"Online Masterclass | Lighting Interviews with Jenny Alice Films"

Hi everyone and welcome to my Wex Live Masterclass in partnership with Nanlite. So today I'm going to be showing you how you can turn something like this into something like this. Hi everyone, my name is Jenny Alice. I'm a freelance videographer and photographer based in the UK.
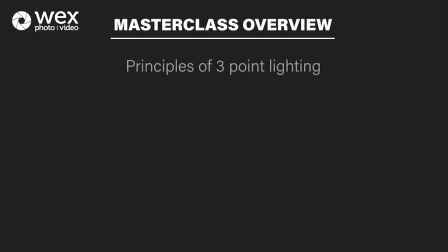0:15 So today in this masterclass I'm going to be covering the principles of 3-point lighting, the gear I'm currently using. I'm going to be taking you guys on a mid-budget and low-budget interview lighting setup. I'm also going to be shooting a vlog style setup and I'm going to be doing this both mid-budget and low budget.
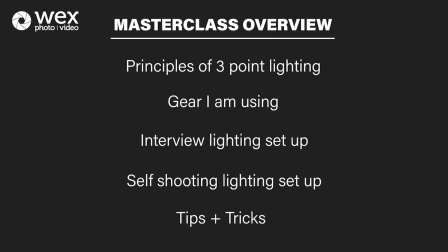0:33 And then I'm going to be giving you as many tips and tricks as I can possibly think of throughout this video. So if you find this video useful, please connect with me on my socials at Jenny Alice Films, and I'm also going to be live in the chat answering any questions throughout this video.
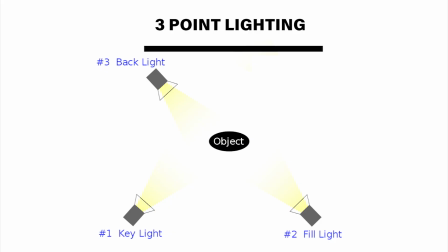0:49 So let's get started. Okay, so what we've got here is a quick diagram of the 3-point lighting. So I'm just going to run through it really quick with you guys. So first we've got the key light. So this is the main source of light in any scene. And then you've got the fill light, which will fill in the contrasty shadows from the key light.
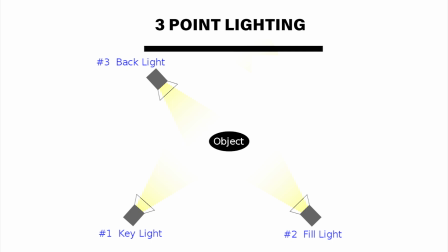1:08 And then finally you have the backlight, which is going to bring the subject away from the background and create some depth and dimension into the image. I know this diagram is a little bit boring, so I'm going to show you exactly what I mean at the studio. Okay, so now we're going to start with the key light. So this is the main source of light in any scene. So today I'm going to be using my Forza 300B. Now this light goes up to around 37,000 lux from a meter. And the reason why I chose the 300B is because it's a bi-color fixture, which basically means that you can adjust the Kelvin. So it goes from 2700 to 6500 Kelvin, which is basically tungsten to daylight.
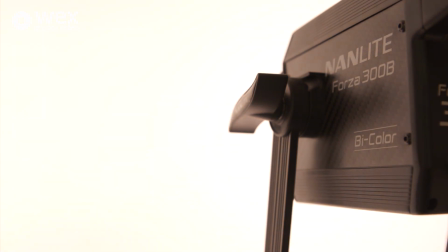1:48 So how warm the color temperature is in a scene.
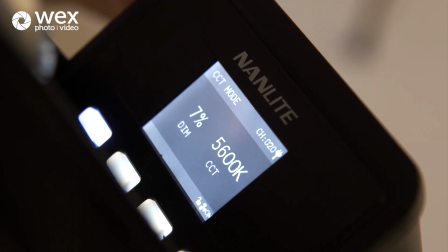1:51 Today, I'm gonna have it at 5600, which is more daylight type of color temperature, which will work more for me. However, really flexible, so that's why I like having the B on my Forza B, Forza B, Forza B.
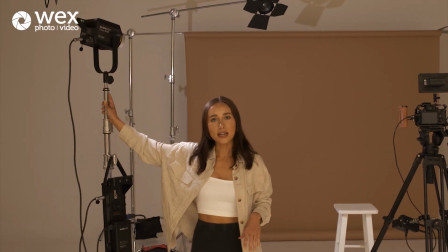2:08 So we have the Forza 300B set up already, but I haven't added a modifier on it yet.
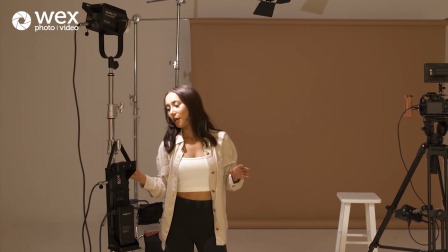2:14 I'm just going to show you what it looks like without a modifier.
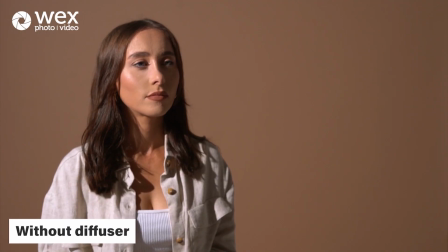2:17 Now I only have it set at 7% and you can already see how harsh the light is on my face, and it's just creating some really unflattering lighting.
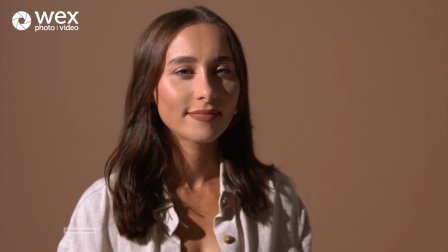2:26 And I've got like loads of dark shadows where all my hair is and things like that. So what I'm going to do is I'm going to add a parabolic diffuser.
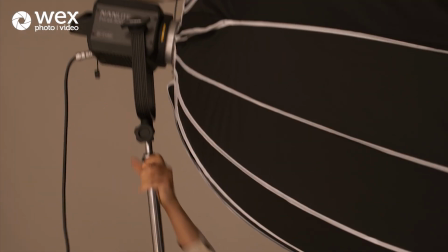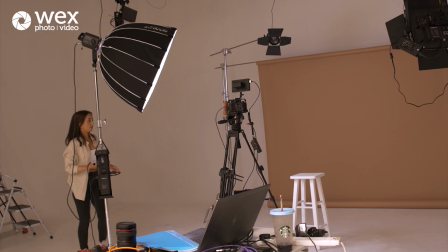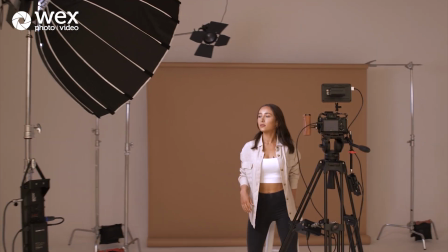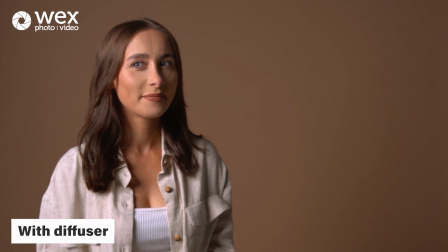2:49 And it just makes such a nice soft image. So I'm going to show you the difference.
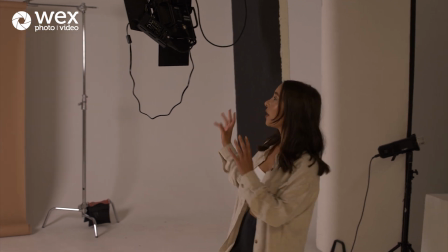2:57 So now that we've set up the key light, we're going to move on to the fill light. So the purpose of the fill light is to basically fill in the contrasty shadows from the key light.
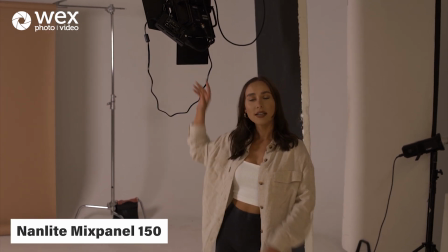3:06 So today I'm using my Nanlite Mixpanel 150. This has a built-in diffuser when you put it onto soft mode.
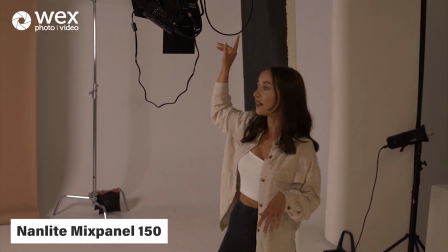3:12 So that's the mode I'm going to have it on today. And I'm also going to set the Kelvin to 5600 as it's also adjustable, which is awesome.
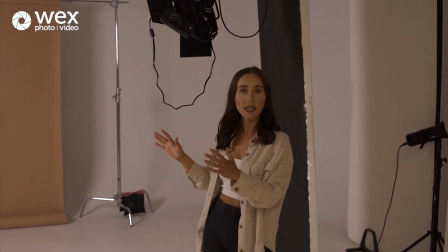3:20 So the color temperature is going to be the same on both of the lights.
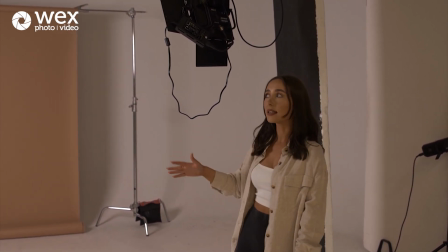3:24 Now, positioning wise, normally for me personally, I like to have it the opposite side of the key light at 45 degrees.
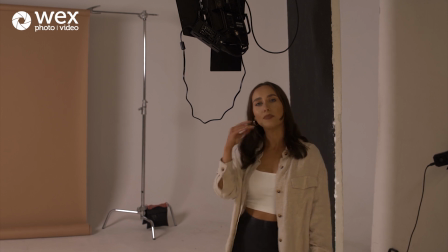3:31 This just means that it's kind of filling in the contrasty shadows for me.
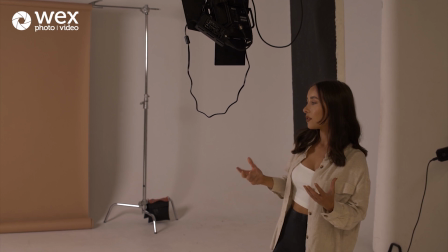3:36 Now, it is personal preference with how strong you want the fill light to be.
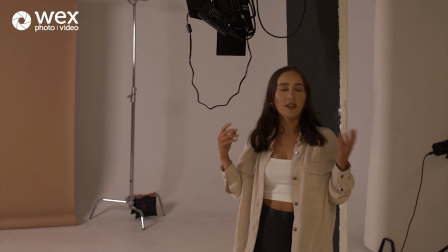3:41 It's kind of down to your creative vision of how you want the image to look.
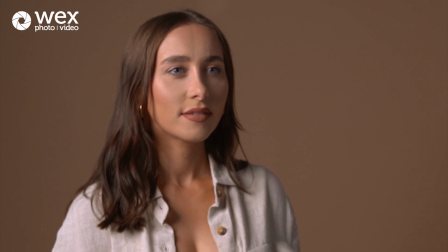3:47 Just keep in mind, the more fill that you add, the flatter the image is going to become.
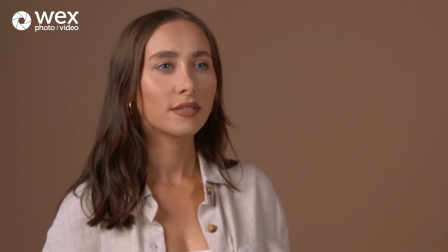3:54 And the less fill, the more contrasty the image is going to be.
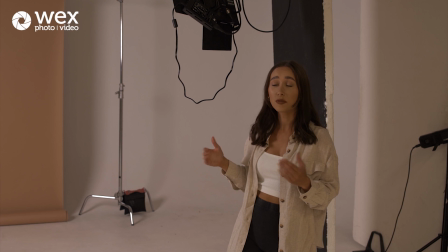4:00 So depending on your creative goal, depends on how much fill you really want to add in. It's honestly down to personal preference and what you're filming, so there's no set rule for that.
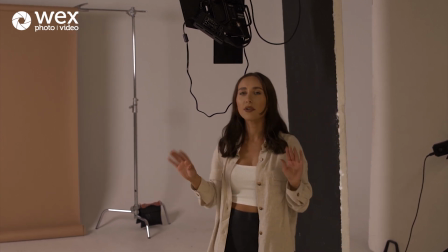4:09 But today I'm going to have it at probably around half of the power to the key light,
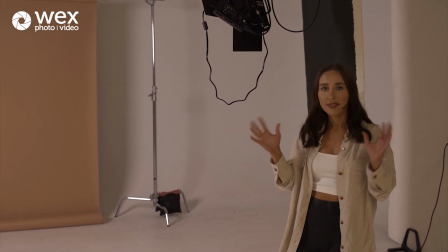4:15 so ratio of 2:1, just so I can get a nice kind of cinematic look.
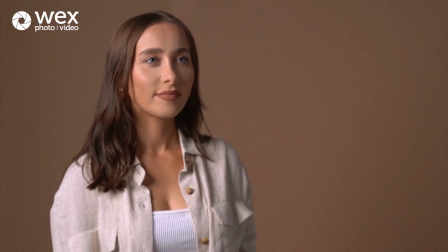4:23 For me, I like to have a little bit of contrast. I kind of like it. That's down to my personal preference. Again, it's down to your creative goal.
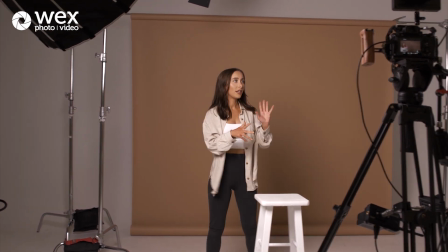4:31 So now that we've set up both lights, the key light and the fill light, we're going to move on to the backlight, which is our third light.
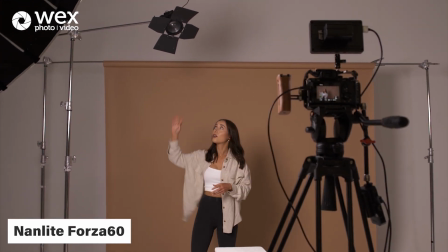4:37 And today I'm using the Forza 60 on a boom pole, pointing down onto the back of my head.
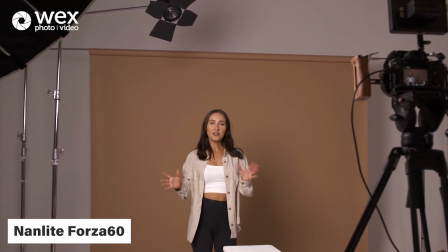4:43 This is why it's called a backlight. There's different names for it though, so we'll just stick with backlight today.
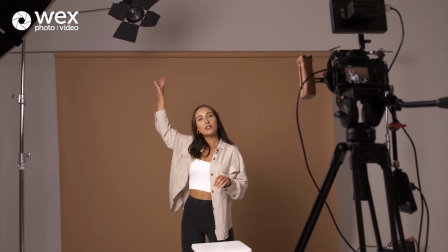4:49 And I'm going to start off with a Fresnel lens on it, which basically just makes the light more directional. but
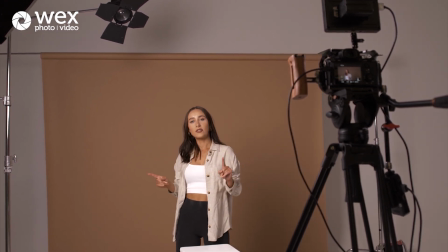4:56 I'm not going to add a sheet of diff on it just yet.
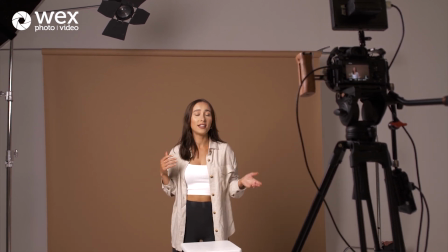4:58 I'm going to see how it looks and see what it looks like in the image, and then if I need any diffusion, I'm going to add it on after I test it out first.
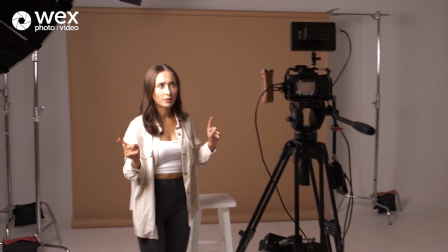5:06 So the good thing about backlights, just before I do that, the good thing about backlights is they bring the subject away from the background.
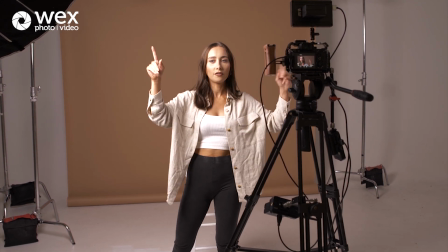5:15 So at the moment we've got the key and the film, which is nice.
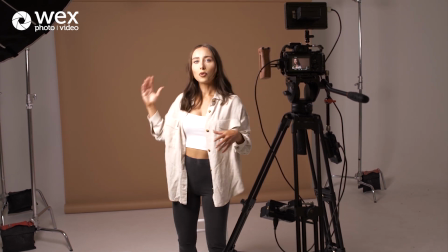5:18 It creates that nice look and feel on the face, but it can feel kind of one-dimensional without a backlight.
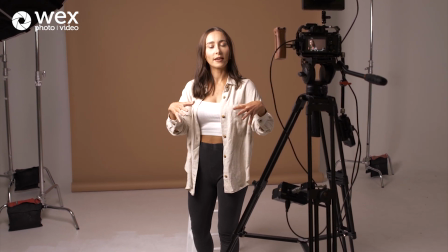5:25 Once you add that backlight in, you can kind of see how all the lights are going to work together in creating a more dimensional, depthy feel look.
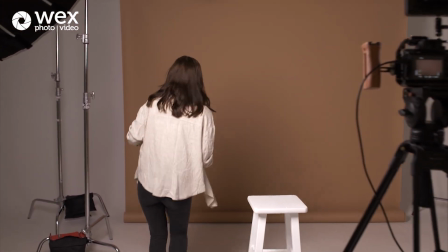5:34 Let's turn it on and start. Let's just start and turn it on. I'm very small.
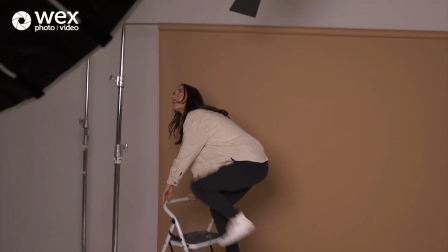5:41 I'm very small, so step ladder for me. And let's turn it on.
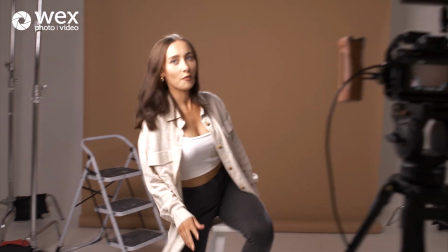5:48 And I'm just gonna see what that looks like. Have a monitor so I can actually see what I look like, which is always useful.
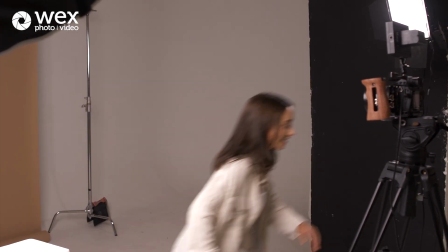5:56 And then I'm gonna put my glasses on because I can't see anything. Okay, right, let's try that one again.
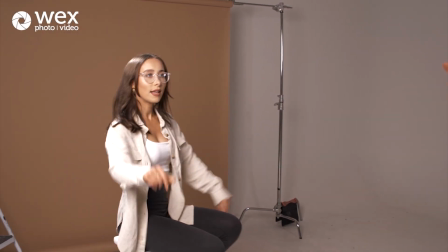6:03 Okay, mine is the ladder behind. I actually quite like how that looks.
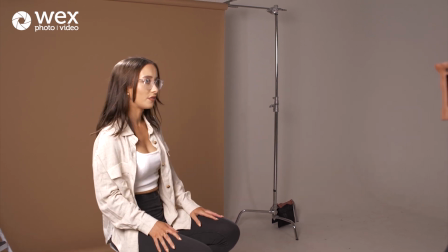6:09 I might add a sheet of diff, maybe.
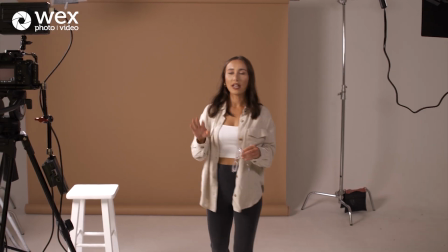6:14 I've checked how that looks on the camera.
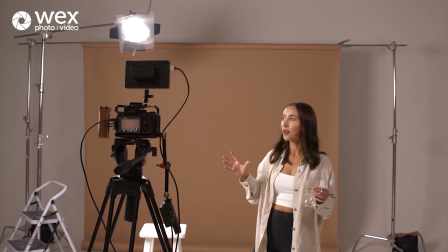6:16 I felt like it was a little too harsh with the Fresnel lens, so I've widened the Fresnel a little bit and added a sheet of diff,
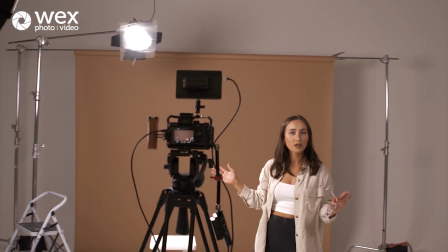6:23 just because I wanted it to have a little bit of a softer look. And I'm really happy with how that looks for this setup.
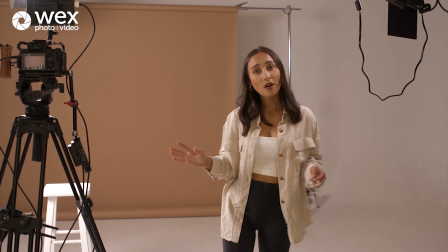6:28 And now I'm going to turn all the lights off and show you how it looks.
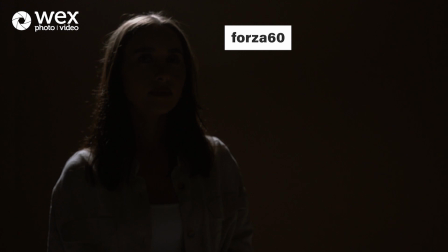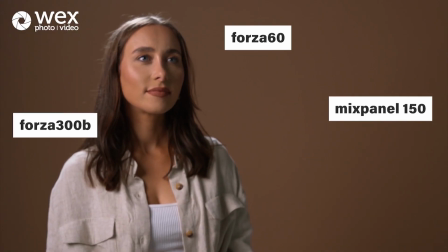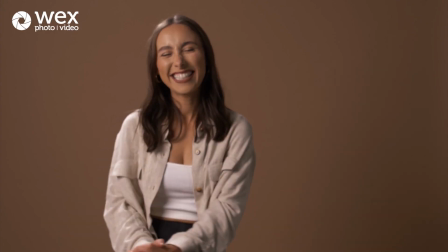6:46 Now that's our 3-point lighting setup complete in the studio. You can see how it creates depth and dimension, each light working with one another.
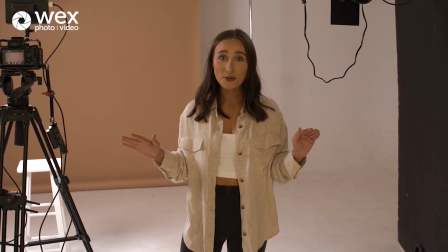6:53 However, just want to remind everyone, this is not a set rule, but it's important for me anyway.
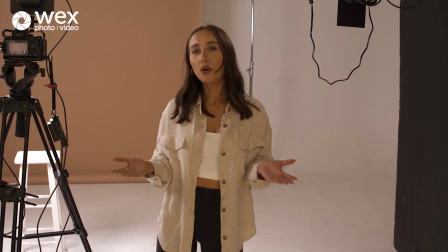6:59 I felt it was important to learn the basics, and then you know what you're looking for and you can bend and break the rules accordingly.
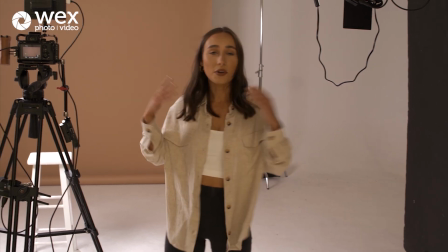7:05 So we're going to take this setup and everything that we've put into practice, and we're going to take it onto location.
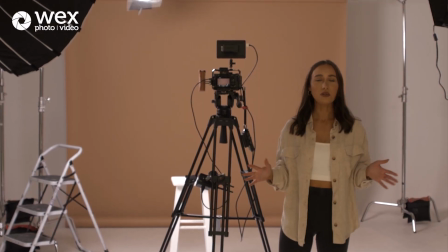7:11 And the beauty about shooting on location is you don't always have control over your environment like we do here today.
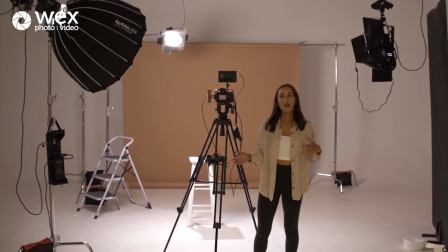7:18 So it's going to be really fun to take you guys along with me and to show you how we're going to adapt the lighting setups to our environment.
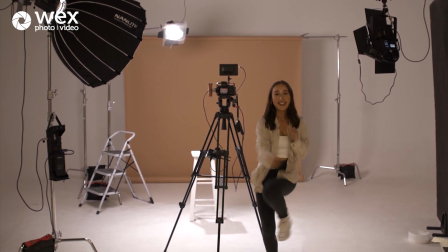7:25 So let's go.
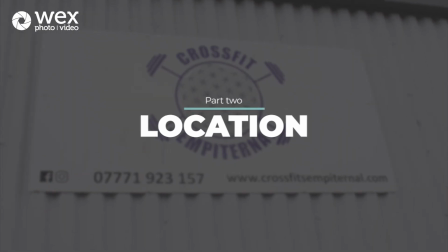Okay, now we're on location. I want to run through not just the lighting setup, but also the whole process of how I would set up an interview on location.
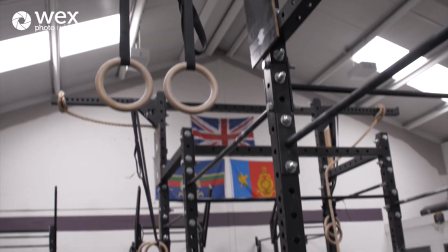7:43 So first thing I'm going to start with is a recce. And I'm looking for where I'm going to set up the camera and where I want to shoot the interview. So the first thing I'm going to look for is natural light. Is the natural light, can I control it? Where's it coming from? For example, today we have these windows on the roof.
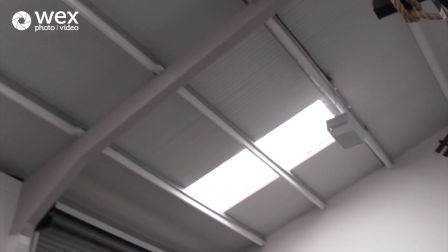8:01 I can't block them out, so we're going to work with that. And then I'm going to be looking for leading lines.
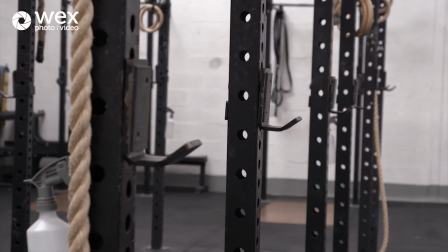8:08 I really like the leading lines you can get here. So maybe potentially set up here. And then I'm just going to walk around and see if there's anywhere else I could use. I'm looking for things like, where can I create depth of field?